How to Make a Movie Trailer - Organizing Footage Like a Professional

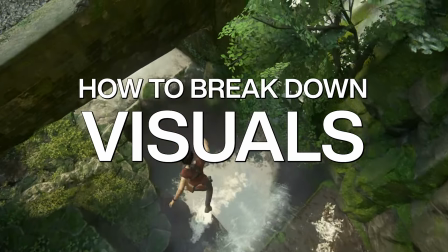(0:00)
Hi, my name is Derek Liu, and this is The Art of Making Trailers.
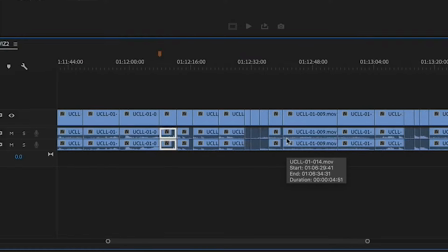(0:06)
When you start making a trailer for a movie or game, you have a lot of footage. It could be anywhere from 2 hours to 200 hours.
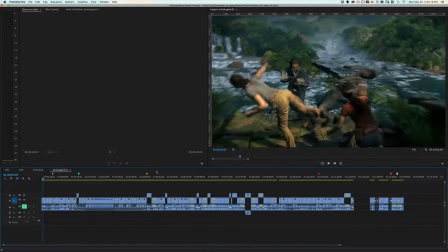(0:14)
To have any hope of making a 1 to 2 minute trailer, you need to break it down into tiny, organized bits.
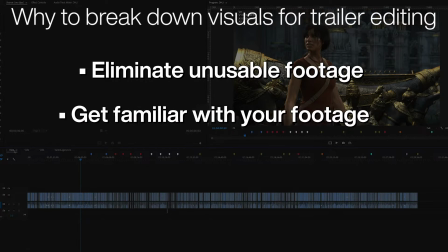(0:20)
In this process, you'll eliminate unusable footage, get really familiar with the footage, and save future editing time.
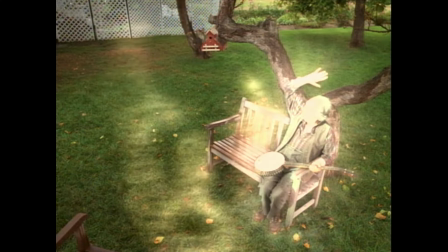(0:26) I don't have time. Not enough time!
Saving editing time when you're working alone is reason enough to do this,
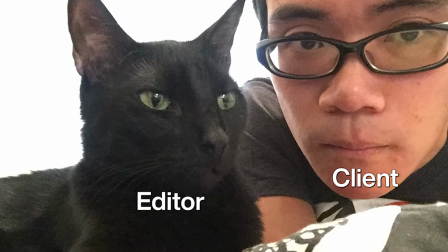(0:35)
but imagine if you literally have a client or producer in the same room with you who is waiting to see some changes.
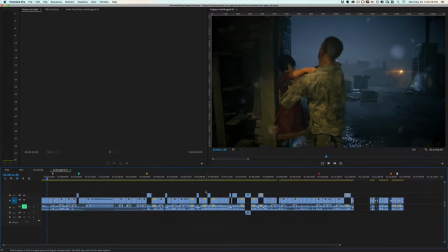(0:40)
If you've broken down your footage and they ask for a type of shot or a replacement for a shot, you'll be able to say, "You want thingamabobs?
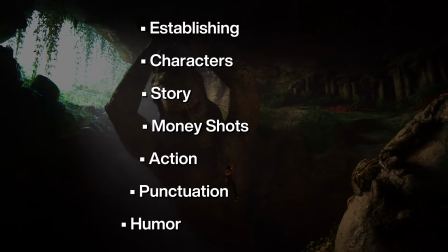(0:47) I got 20.
Here are the main categories I typically break footage down into.
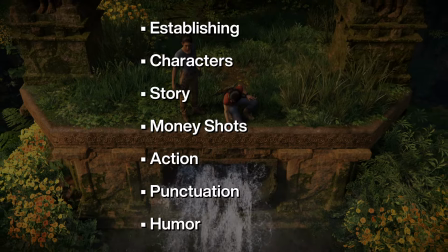(0:52)
You don't have to use my system. What's important is you organize the footage so you know how to find what you need.
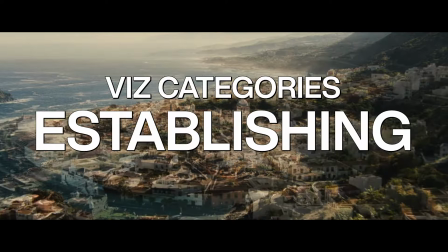(1:03) Spot!
Establishing shots. These are wide shots of locations or anything that sets the scene.
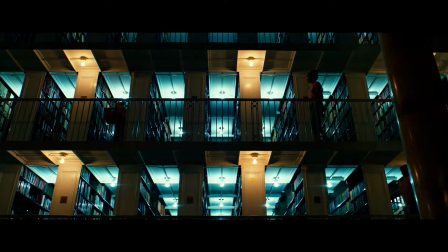(1:09)
They're frequently the first shot in the trailer with a low boom under it. It's definitely a cliche way to start a trailer, but it works. Establishing shots are also good for scene transitions or when a location is referred to in dialogue.
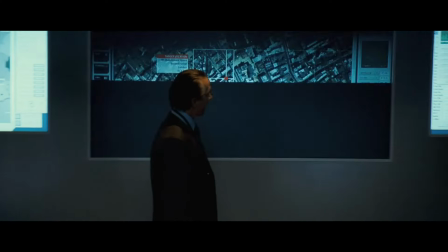(1:24) Bourne showed up on our surveillance in southern Europe. Turin, Italy. London. Tangier.
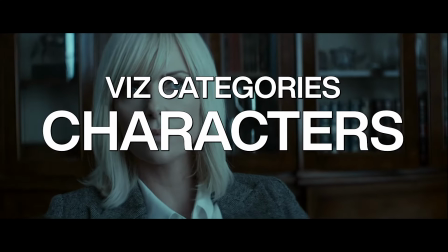(1:29)
Characters. These are shots of the characters when they're not talking.
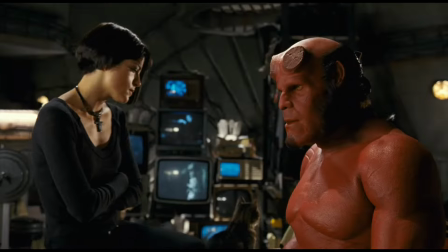(1:32)
You're almost never going to want to show the characters' lips moving if you're not hearing the dialogue, so there's little sense in saving them.
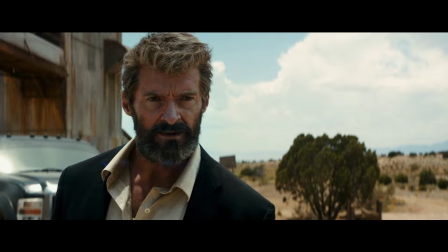(1:39)
These shots are good for when a character is referenced in the trailer, or there's a cast lineup montage.
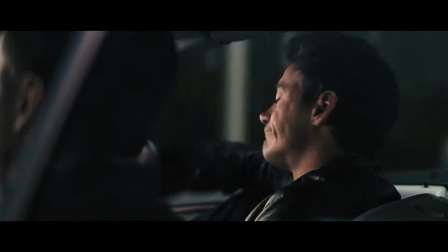(1:44)
This also includes reaction shots, which are frequently manipulated for dramatic or comedic effect.
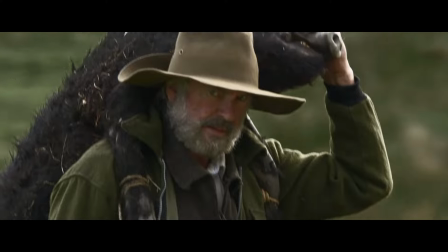(1:49)
My general rule for this category is, any shot of a character when they're not talking is fair game.
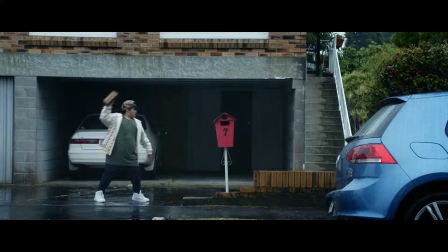(1:54) Disobedience, stealing, spitting, running away, throwing rocks, kicking stuff, loitering, and graffitiing.
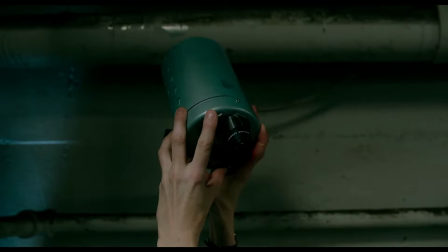(2:01)
Story. These shots I refer to as narratively dense because they show an action which tells a story unto themselves.
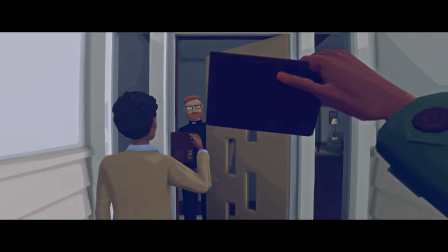(2:08)
If you've ever played the game Virginia, nearly all the shots in that game fit into this category because the game is told purely through visuals.
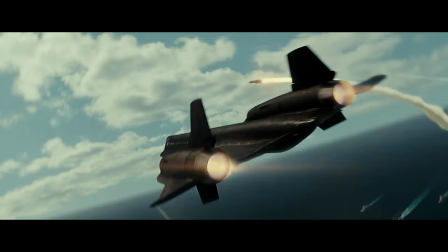(2:15)
Money shots. The most epic shots, the ones you know you absolutely want to be in the trailer.
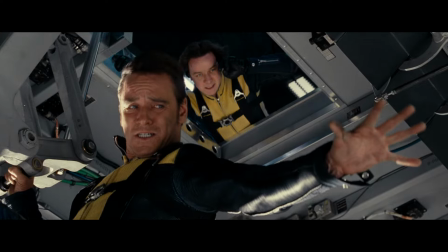(2:20)
The shots in trailers people get in arms about because they're clearly from the climax of the film or the game.
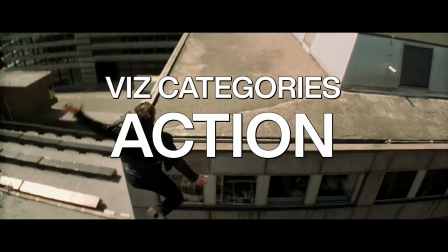(2:25)
Those shots. Action. This is a very broad category I sometimes split into subcategories.
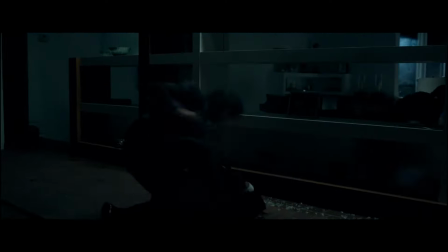(2:32)
For example, an action film might have a ton of gun-related shots or driving shots.
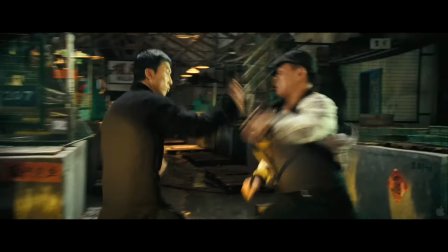(2:37)
I usually put any sort of violence into this category too. For movies or games with a lot of hand-to-hand combat, I make a category for fight scenes.
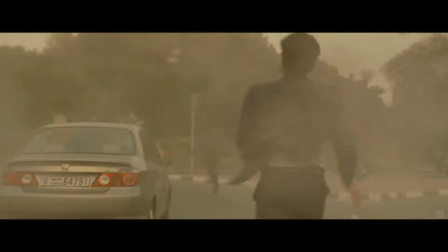(2:45)
I put any shot that's at least as exciting as a person running in this category.
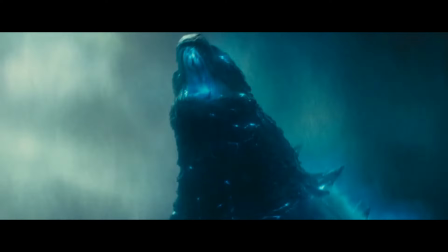(2:49)
Another way to think about this category is to put in shots that have movement, whether the camera or the actor.
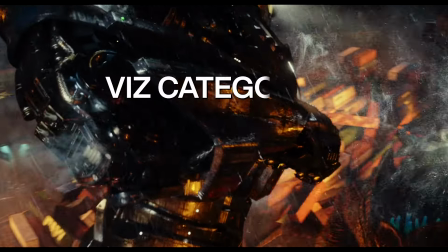(2:57)
Punctuation.
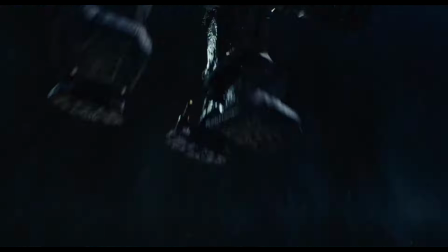(2:57)
Trailers frequently break up or emphasize lines of dialogue with little action bits, which I refer to as punctuation, but are also referred to as accents.
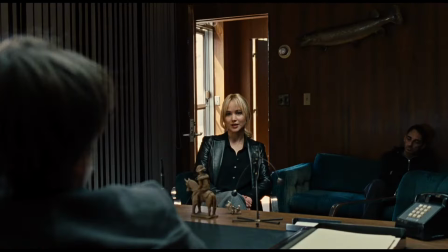(3:06)
These are snappy little moments, as innocuous as a door closing, or as dramatic as a three-point landing.
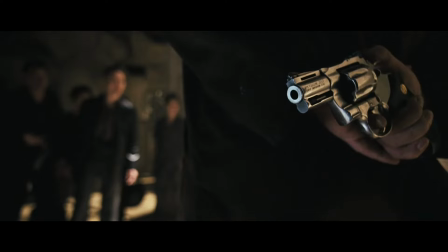(3:14) My name is Violet.
These shots are sprinkled in to illustrate a point.
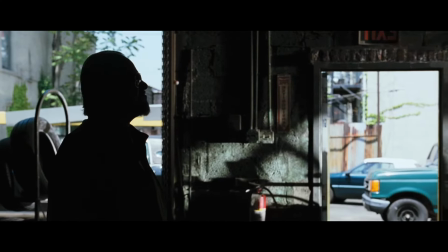(3:19) When I was your age, they would say we could become cops or criminals.
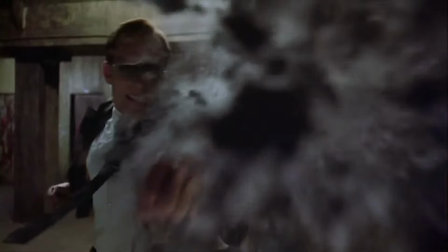(3:24)
Keep the audience's attention, or transition.
Just start with me.
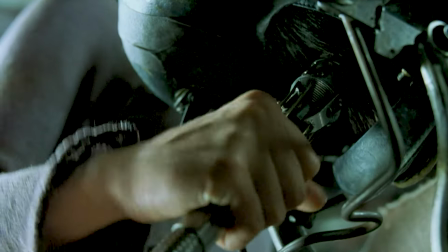(3:31)
These frequently overlap with the action category, but in general tend to be used in smaller cuts.
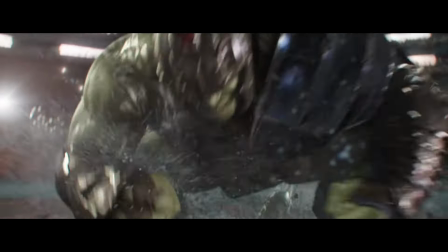(3:37)
Punctuation shots fit into these three subcategories: anticipation, slams, and explosions.
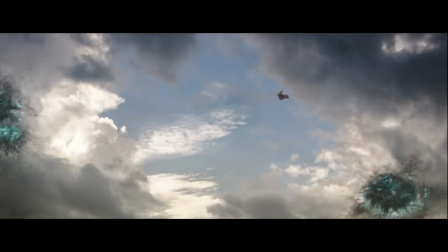(3:44)
Anticipation shots lead up to the explosion. Maybe it's a plane flying into the camera, a car driving into the camera, or someone winding up a punch.
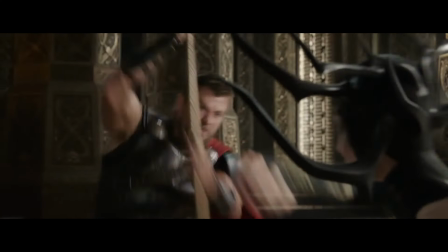(3:53)
Slams can also lead up to an explosion. They're basically any sort of impact or collision of objects on screen.
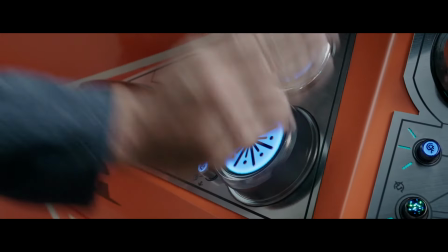(3:59)
For example, it could be a button press, a gas pedal being slammed,
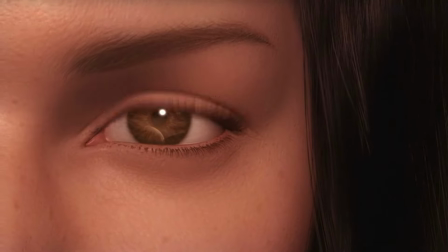(4:04)
a gun magazine being loaded, an eye blinking, a person smashing a glass, etc.